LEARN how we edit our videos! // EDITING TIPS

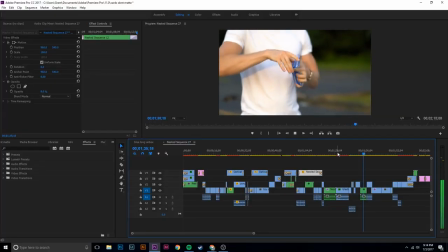The sick two finger salute. More squoze action, La Paul spread.
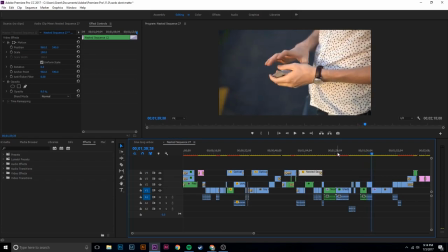So see with the montage you're really just switching up clips. The main thing I wanted to point out is that if you notice there's no extra frill on the beginning and end of each clip so let's say you're starting out a foot flourish like let's say the side will cut right you don't need to include in your video you getting into z-grip
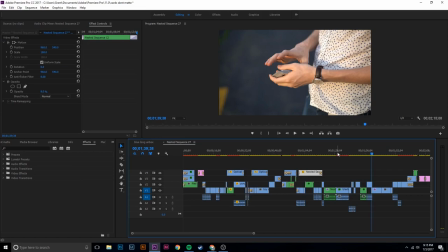it's a waste of time and waste of space and not to get too corny but to use that art analogy a video isn't finished when nothing else can be added it's finished when nothing else can be taken away so there's no extra frill you don't see Grant setting up for the LaPalle spread bam right into the LaPalle spread you don't need to a waste of that time.
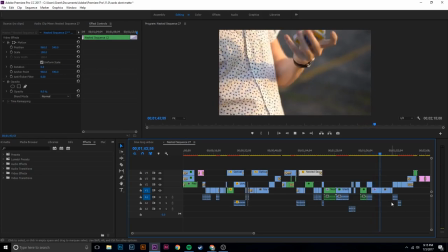Here's another shot of Grant doing, I believe it's centipede, could be wrong on that, I don't really know Grant's flourishes too well. So here's another thing, see the one hand shuffle coming up here, if we're talking about angles, really try and think, like I mentioned in the filming video, you want to get multiple angles so you can switch angles in the middle of the effect, or you just want to find the best angle. Now for the one hand shuffle, what would be the coolest.
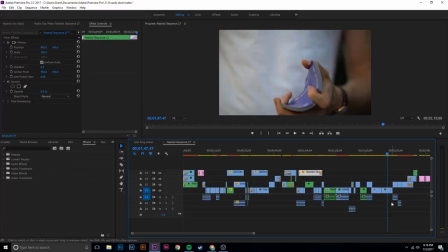Head on so you can see that weaving happen. So just keep in mind what's going to be the coolest angle for this flourish.
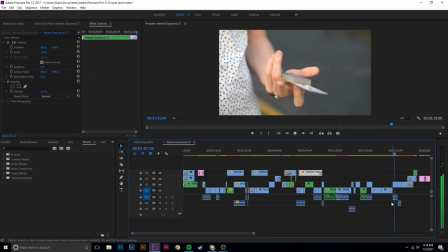And slow-mo and deco, that's kind of bad. Here's bullet.
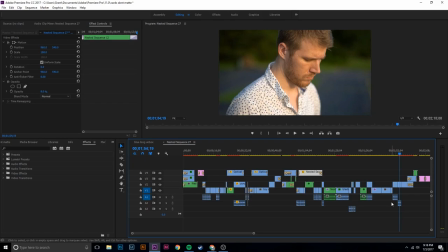And once again, when I talk about in the filming video, you want B-roll, which is that subsequent footage. And when you're editing, you want to pop in that subsequent footage every once in a while. Like you saw that salute I did, that was kind of corny. But you're throwing it in there so the video isn't just a compilation of flourishes. It's you. It's your work. It's your product. You're not just showcasing your hands. You're showcasing your personality and everything that goes along with it. So I'd encourage you to sprinkle your video like we did here with pieces of B-roll showing your personality and showing that you're more than just a card flourisher or magician. That's just my two cents, but yeah. All right. So we're almost on the video.
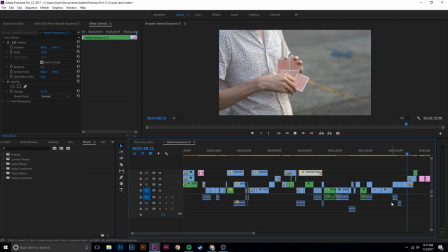Here's Grant hitting the worm. absolute classic like I said once again the
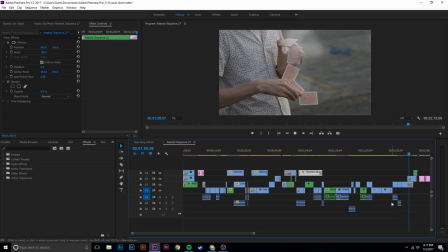best angle to showcase the flourish coming through and as
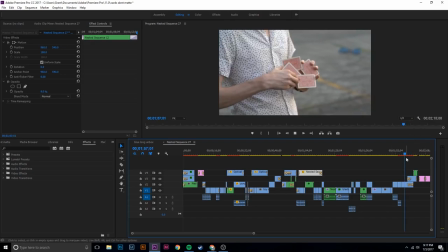you saw I put those tessellations on top this crosses off right here
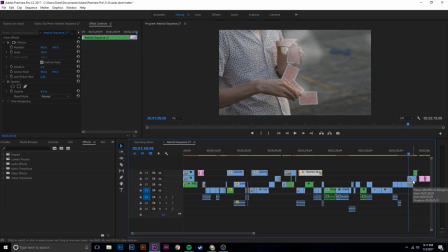popping off like that yeah
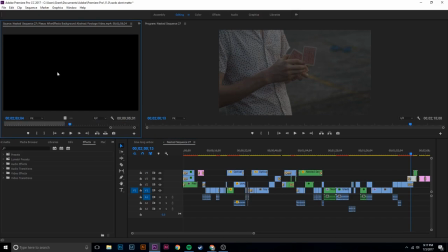and that's how the original video looks like on the top left here so all that isn't my editing all that fake
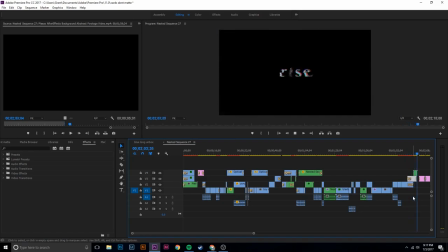fanciness that you see right here is really just me taking a YouTube video that was free rights and putting it on top of my video as a transparency. So that's pretty much it that's how I made this video I know you guys have a lot of questions on how the graphics and stuff the graphics are pretty simple just me bootlegging stuff a little bit besides that I hope you learned something that you can use in any editor which is how to switch angles at the right time to make your flourishes look smoother and cleaner how to switch angles just make look more professional overall how to integrate yourself and your personality into your video with your b-roll and to finish off with a really nice song i'm telling you i promise you the song makes the video all right i hope you guys enjoyed that little sneak peek or dive in into how we edit our videos i hope you can take that information and use it to make your edits more fire and awesome as always i reply to every comment down below and if you made a sick video that you want me to see, just send it to me on Instagram or Facebook, wherever you want. I want to see what you guys come up with. All right, I'll see you guys in the next video. Peace out.